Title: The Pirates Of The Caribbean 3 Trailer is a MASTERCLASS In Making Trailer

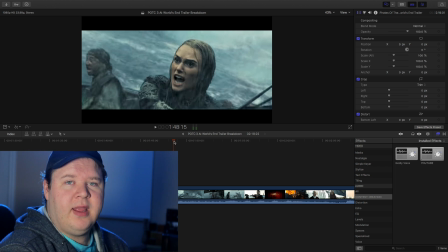8:21 This drove everyone nuts. A lot of people tried to replicate what this did, and no one could figure it out.
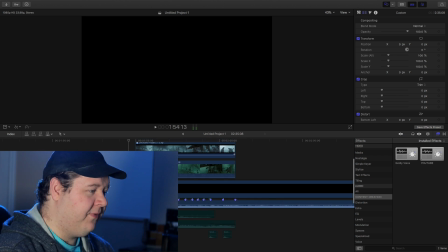8:28 Everyone thought, what if we took the clip from the movie itself and played that over top?
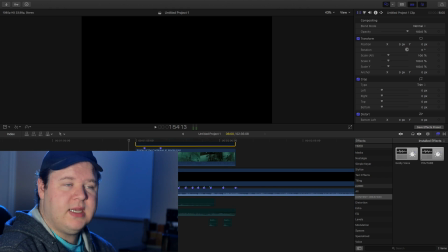8:33 Does that work?
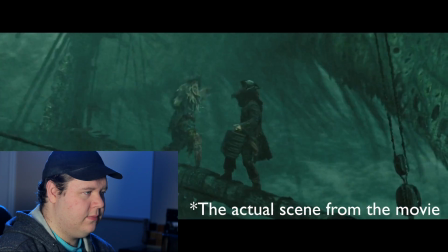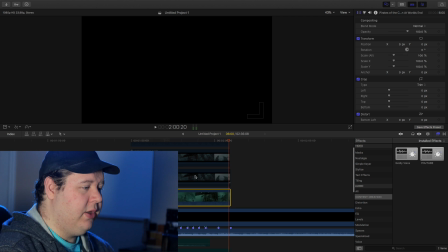8:40 Well, clearly not. That meant that this guy had to go in and do some retiming.
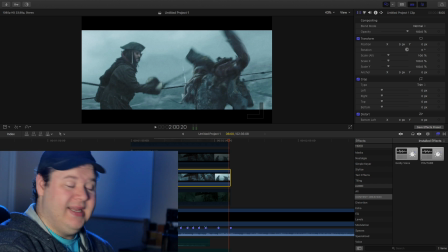8:45 So he basically took it and made it actually a little bit faster so that we got this. But let's talk about the fact that he chose the moment when we have this hyper intense moment.
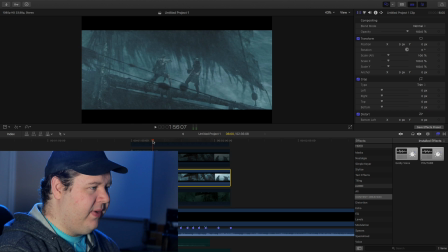9:00 That's where we have this sword fight between Davy Jones and Jack Sparrow on top of the Dutchman. Like, this was the moment we were all waiting for. It was super exciting. There was no fooling around.
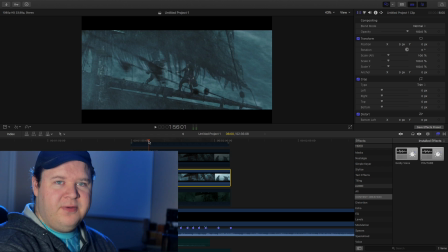9:11 It was just the two of them going right at it. This is what I love so much about this trailer, is that it builds up the tension, it builds up towards this fight scene, and then it just punches us with this climax, and it's like, get ready, because this is where we're going with the story. And it was actually a really smart move, because in the music, you might hear this constant beat happening, right?
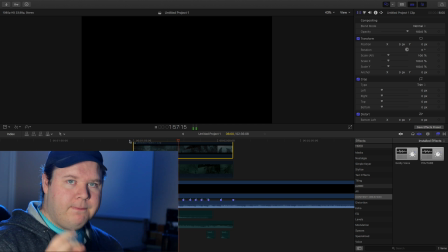Right, it just sounds so intense.
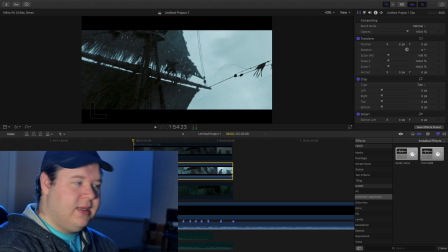9:39 And the fact that this guy chose for this sword fight to happen was actually a really smart move. It was perhaps some of the most genius trailer editing I've ever seen.
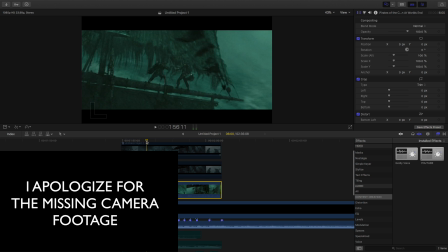9:51 Something else this guy did that a lot of you may not have noticed. This is the original coloring from the movie. So it always uses a lot of green.
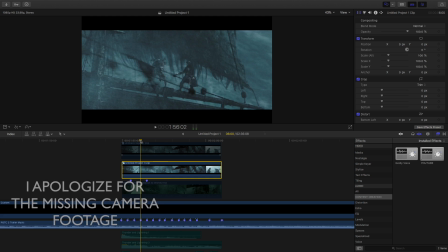9:59 It's meant to be a very scary scenario. So you give it a little more blue, you turn down the saturation,
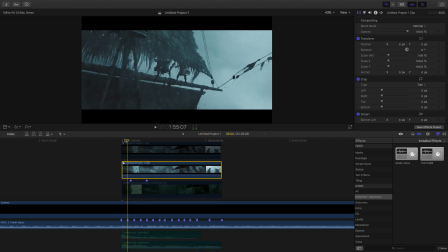10:05 and you increase the brightness and the shadows, and you get this color tone,
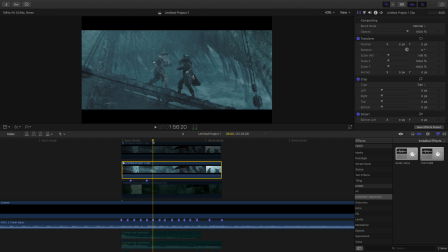10:11 which feels a lot more appropriate for a trailer because oranges and blues tend to feel a lot more exciting and a lot more intense than other colors.
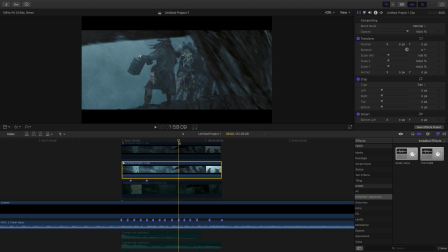10:20 So we have a lot of blue and we have this just gray intense scenario.
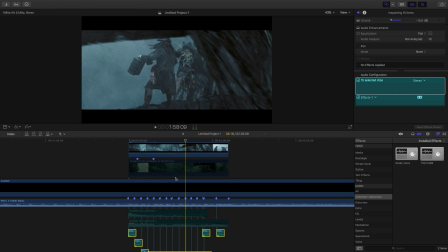10:25 And then the next thing that you want to add, of course, is you want to add in the swords hitting each other.
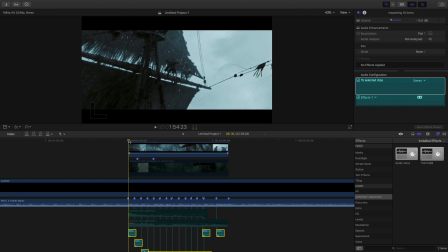10:30 Now, I didn't really bother to go out and look for or try and replicate like those individual sword sounds, so I know that I'm repeating the same sword sound again,
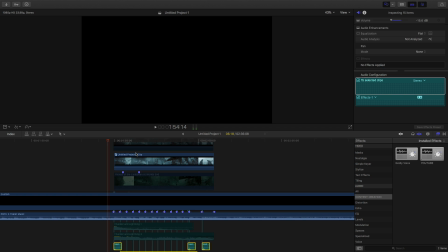10:39 but this is just to show you that you take that clip and then we add the sound effects to really emphasize each of those beats, right?
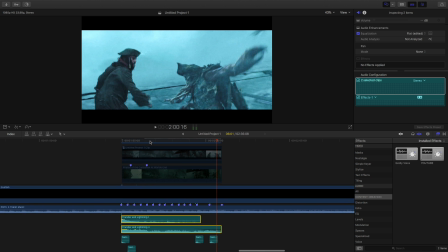10:53 Now, I think, in my opinion, this kind of needs just a little coloring,
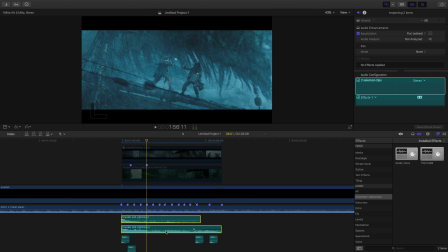10:58 and I think this deserves a little bit of thunder and lightning in the background. When I heard the trailer, every time I hear it, I keep imagining that there should be thunder and lightning in the background. But anyways, if we were to go in and add the thunder and lightning just for the fun of it, this is what it would look like.
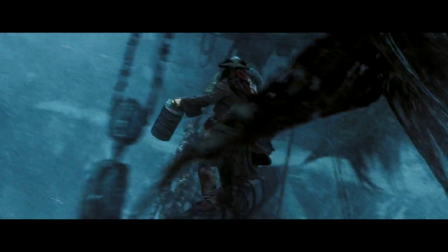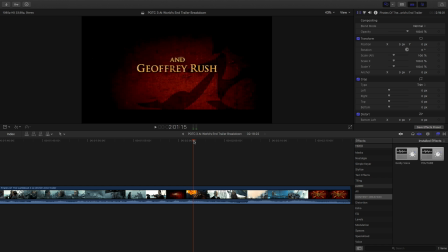11:20 Notice the chaos in this last moment too.
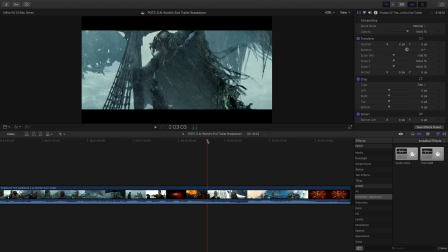11:24 But we also have this moment when Davy Jones lifts up Jack Sparrow and Jack Sparrow just smiles.
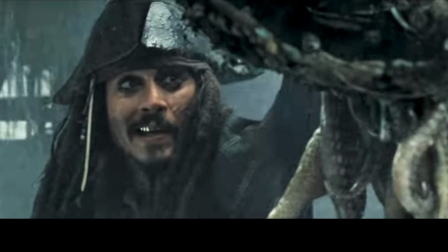11:30 That's a really good moment. We're just having all this chaos and then we're breaking for a moment.
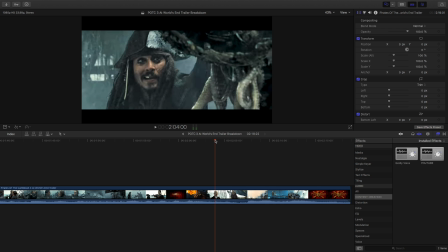11:33 You kind of want those crazy fast moments, and then you want to have a moment where we reflect on a certain reaction.
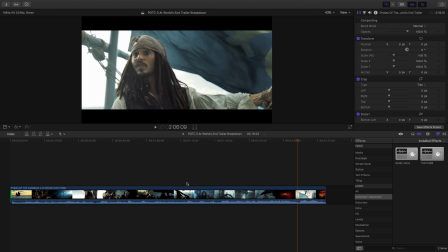11:42 A lot of amateur editors, when they're making a trailer, they tend to only stick to one piece of music, but if you really want to tell that story, often you gotta use plenty.
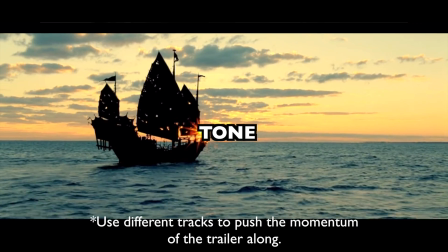11:50 So as we've already established, this has the Pirates of the Caribbean Black Pearl soundtrack.
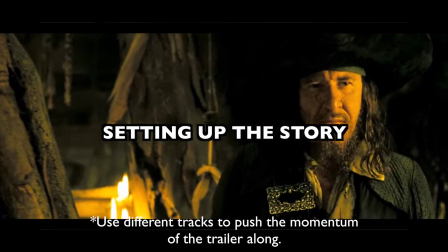11:55 Then we go into this soundtrack.
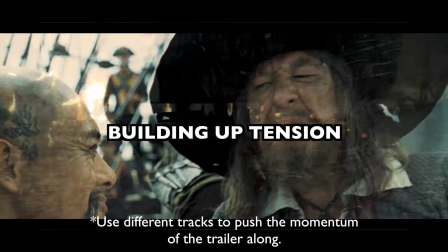11:58 We have the He's a Pirate soundtrack, and we go into this music, and then of course we have Dark Empire.
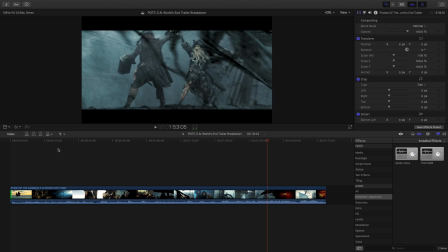12:06 So we're using, I think, 5 or 6 different soundtracks, but the fact that they all match so well together, I can never get enough of these graphics too.
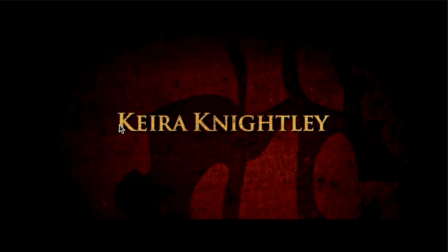12:15 And notice how, if you look at the graphics, so you have bright text, dark background. This is important so that you can have the text pop out, feather to black around that.